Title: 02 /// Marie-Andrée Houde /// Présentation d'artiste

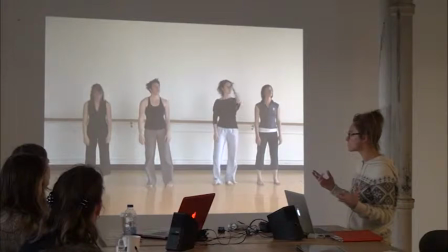Donc une petite confusion. Ça, je ne veux pas parler à la spectateur non plus.
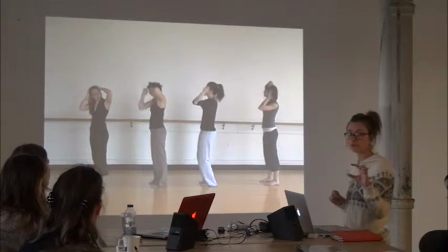Et la petite bande de 4 minutes 30, elle était dissimulée dans l'espace.
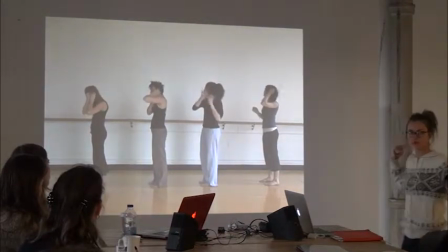Elle était dissimulée où sont leurs regards, mais incrustée dans le mur, présentée dans un petit moniteur incrusté.
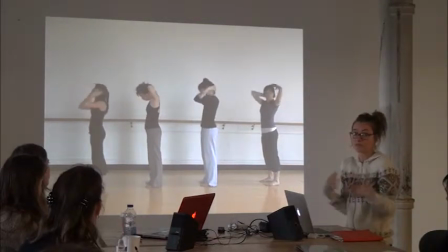Donc on pouvait même quitter l'espace si on allait vite sans le découvrir.
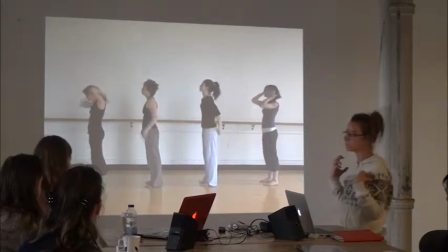Mais à partir du moment qu'on découvrait la petite bande, mais là on comprenait la relation.
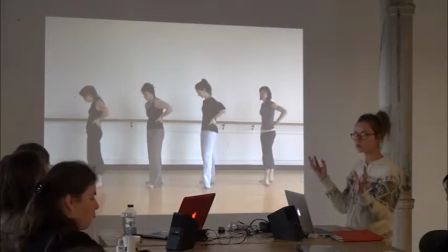Donc là, ça devenait cette relation-là entre les deux espaces de représentation, fiction, document.
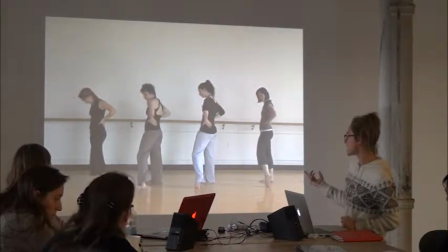Donc le plancher qui craque, je vais essayer d'écouter un peu.
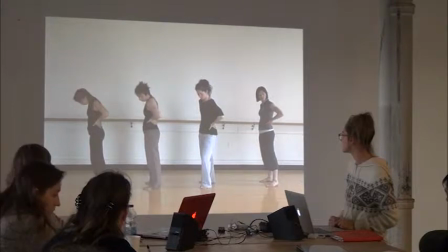On est peut-être à
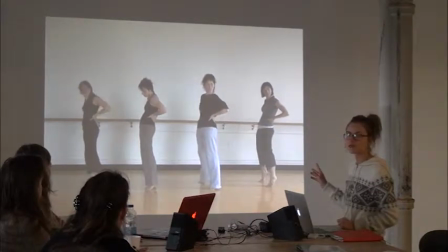30 minutes, la séquence. Si on arrivait au début de la séquence, le son fonctionnait pratiquement, presque pas avec les mouvements, donc c'était plus... tout dépendant où est-ce qu'on arrivait, le rapport au corps des danseuses et au son,
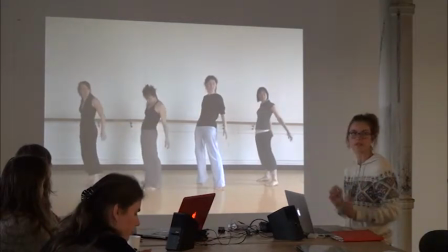on l'abordait différemment aussi.
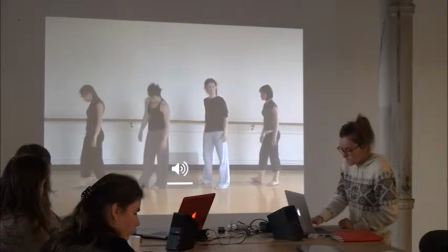Donc le son, c'est comme la musique sur laquelle ils dansent, c'est ça? Ouais.
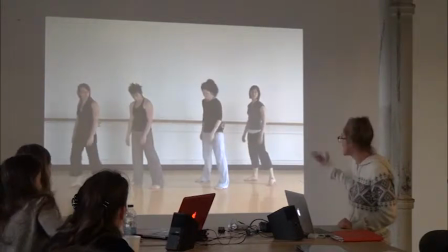C'est un disque qui jouait chez moi quand j'ai fait la... Mais vous allez comprendre, je vais vous montrer bientôt dans le montage, je vais aller voir le petit bain.
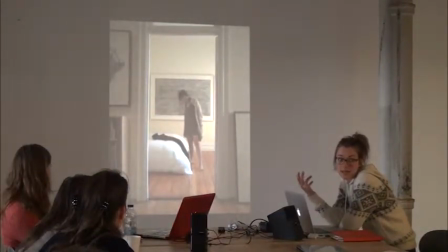Fait que ça, c'est la bande originale qu'elle regardait puis qui était incrustée un peu plus loin dans l'espace.
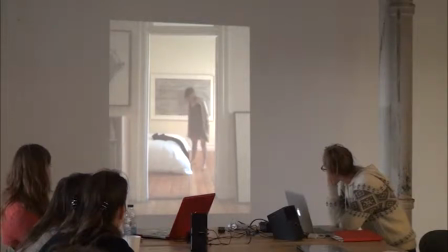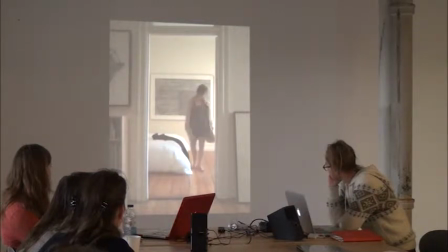C'est Antoine Bertillon.
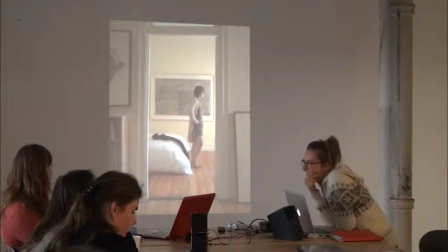Lise Antino. C'est un évier à moi. C'était pratique parce que je savais que j'aurais pas de droits à payer.
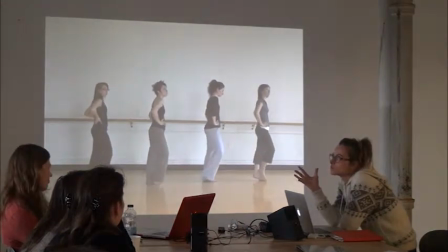Puis je voulais une musique qui n'était pas trop musique. Oui. Tu sais, je voulais pas quelque chose qui fasse soundtrack.
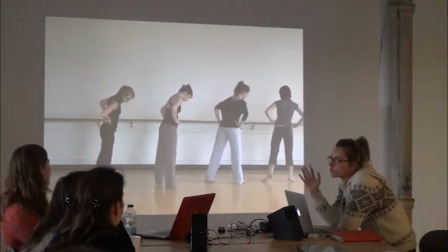Tu sais, je voulais un truc qui fasse.
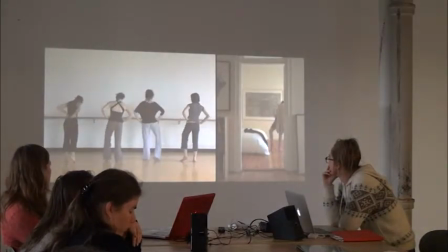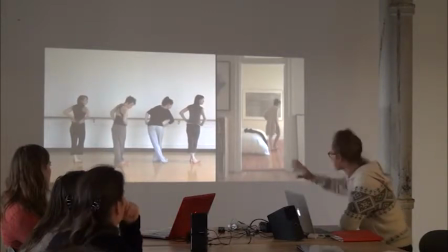Est-ce que c'était présenté comme ça? Non, c'est ça. Cette vidéo-là était comme contre un petit mur.
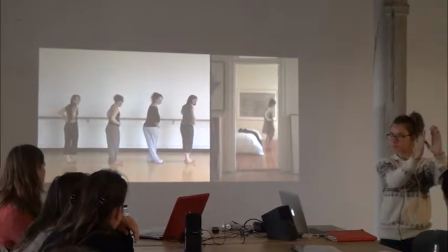Elle était peut-être grosse comme ça, dans un petit moniteur. Dans le... Puis ça, c'était en face.
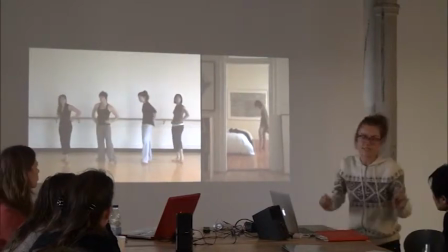Donc, on ne les voyait jamais côte à côte comme ça. Okay. On pouvait, si on... Quand on découvrait la petite, on peut la regarder et faire des allers-retours comme ça.
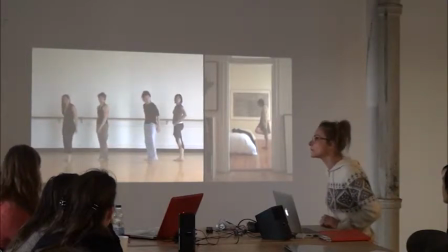Le même exercice que vous faisiez, finalement. Hein? Le même exercice que vous faisiez. Le même exercice que vous faisiez, exactement. Puis soudainement, mais quand on découvrait
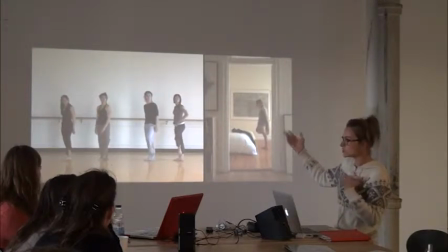le rapport, la relation qu'on avait avec les mouvements qui étaient exécutés là, là, ils se... il y avait un basculement dans la perception. On comprenait qu'elle répondait à ça, les mouvements faisaient sens, ou sens autrement, si je peux dire.
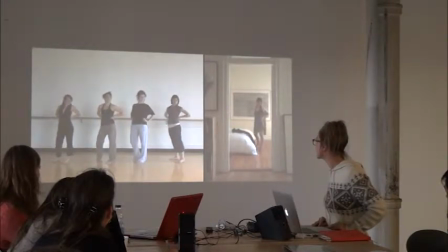Puis entre les petits clips, parce qu'à chaque fois ça loupait, il y a une petite 10 secondes, puis
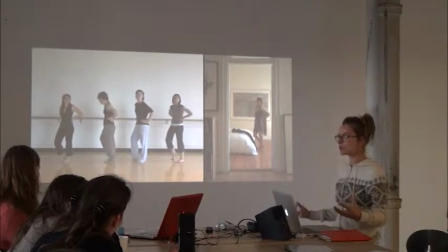vous allez voir, elle redevient un peu elle-même, elle attend que je revienne, que la boucle reprenne, fait qu'elle s'échauffe, elle fait J'aimais beaucoup ces entretemps-là, où elle s'était en performance, puis elle revenait à elle.
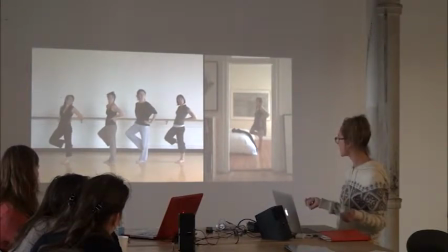Puis ces allers-retours-là me plaisaient beaucoup dans ma réflexion sur le corps en représentation, le corps en guillemets naturel, là. Ça, ces entrées et ces sorties-là dans un genre de jeu de rôle.
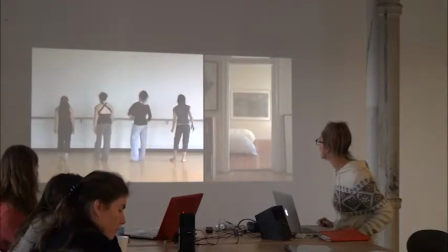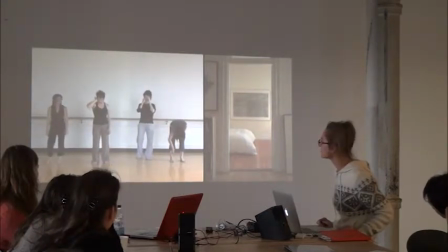Ça, c'est la première fois aussi que j'ai travaillé avec le son. Que le son avait une certaine importance.
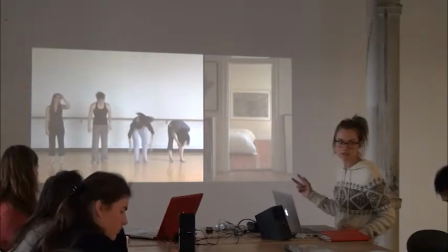Hein?
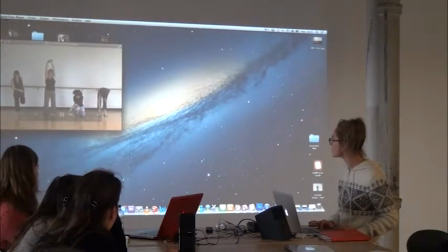Dans le projet avec les mariés, il y avait le son, c'était des entrevues, tout ça, mais c'est pas un son que j'ai travaillé, c'était là.